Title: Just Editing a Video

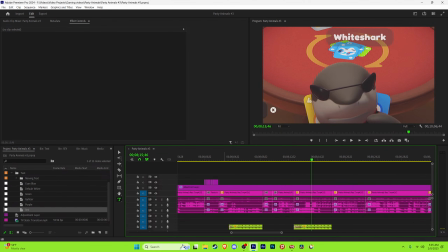I forgot about that part.
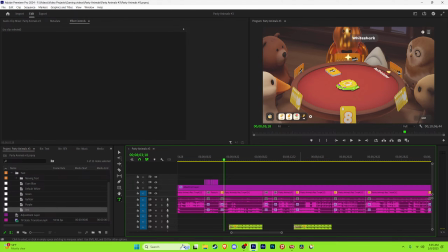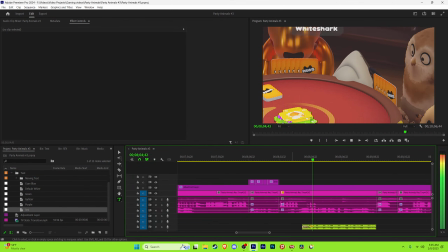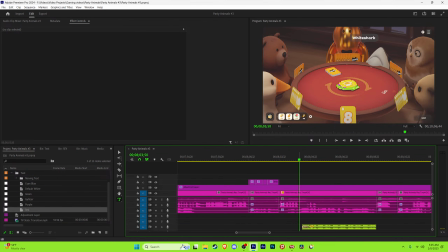I know I could be editing this faster. I'm just kind of chilling, you know, I'm just kind of taking my time with it.
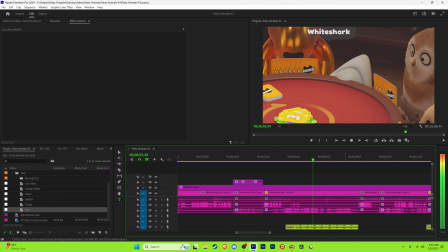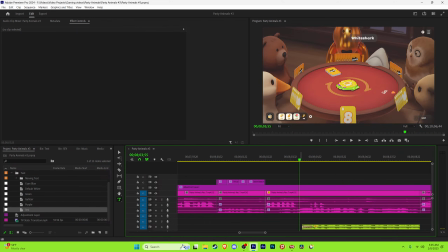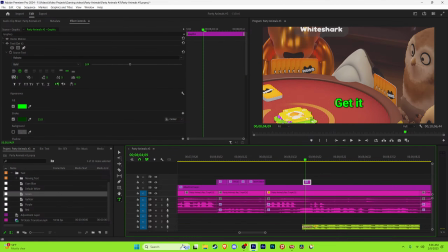Oh, I always forget to deselect the text when hitting my shortcut. And of course, I forgot to hit that. What do you call it?
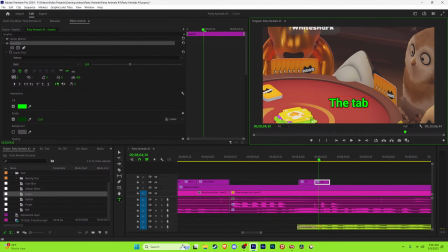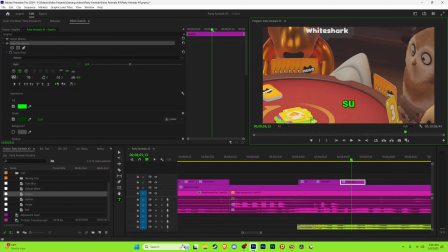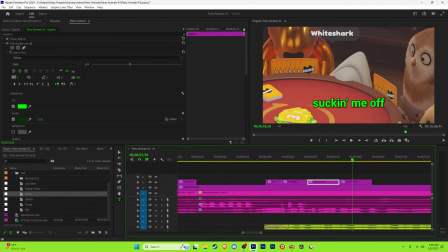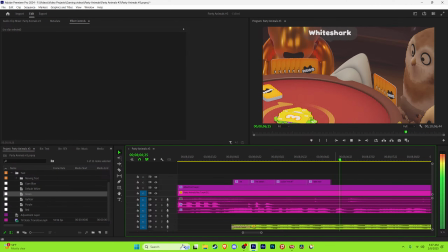Change this real quick.
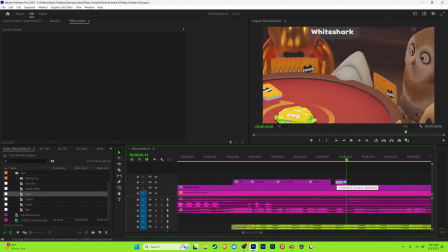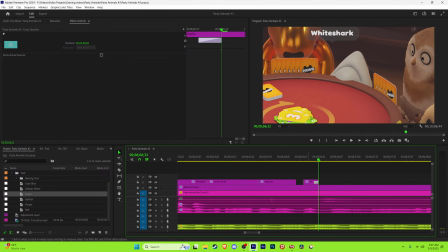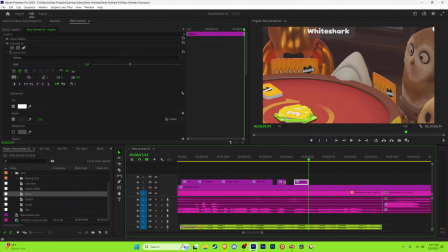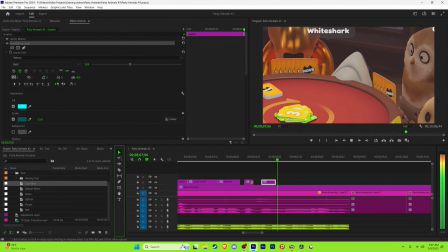I may, since his character's over here, as he's saying, oh my god, I may just, let's see, drag it over here. Let's see.
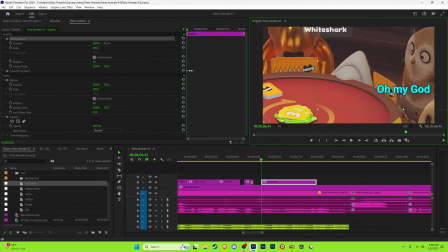There we go. I think that's perfect.
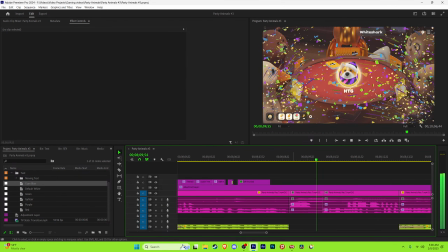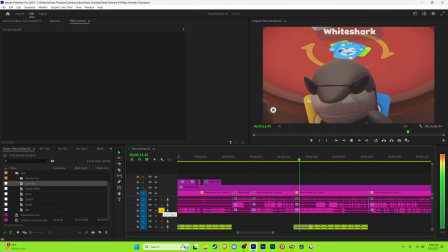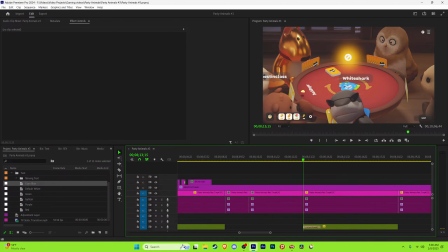This part still makes me laugh. So stupid.
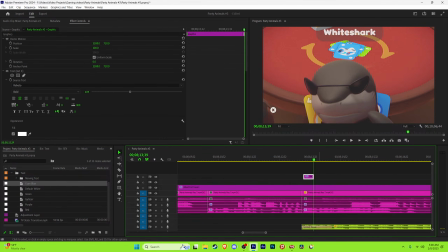I may put the text a little bit above his head,
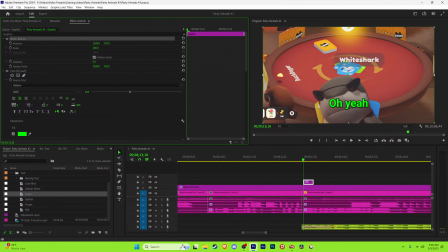just so it's kind of out of the way. Because I feel like it's, I feel like I need to be.
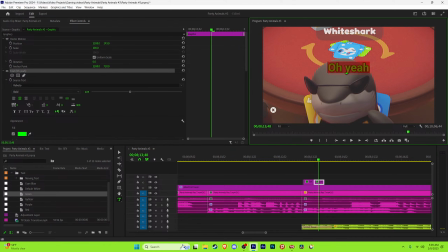Just so it's not in the way of his face, so I'm just going to kind of put it up there. There we go.
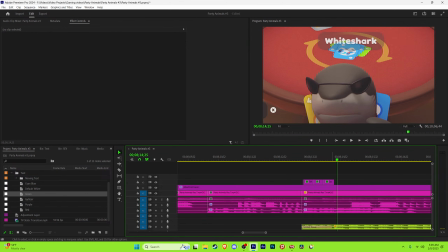I feel like I chose the perfect music. Like, the music is all goofy sounding, so, you know.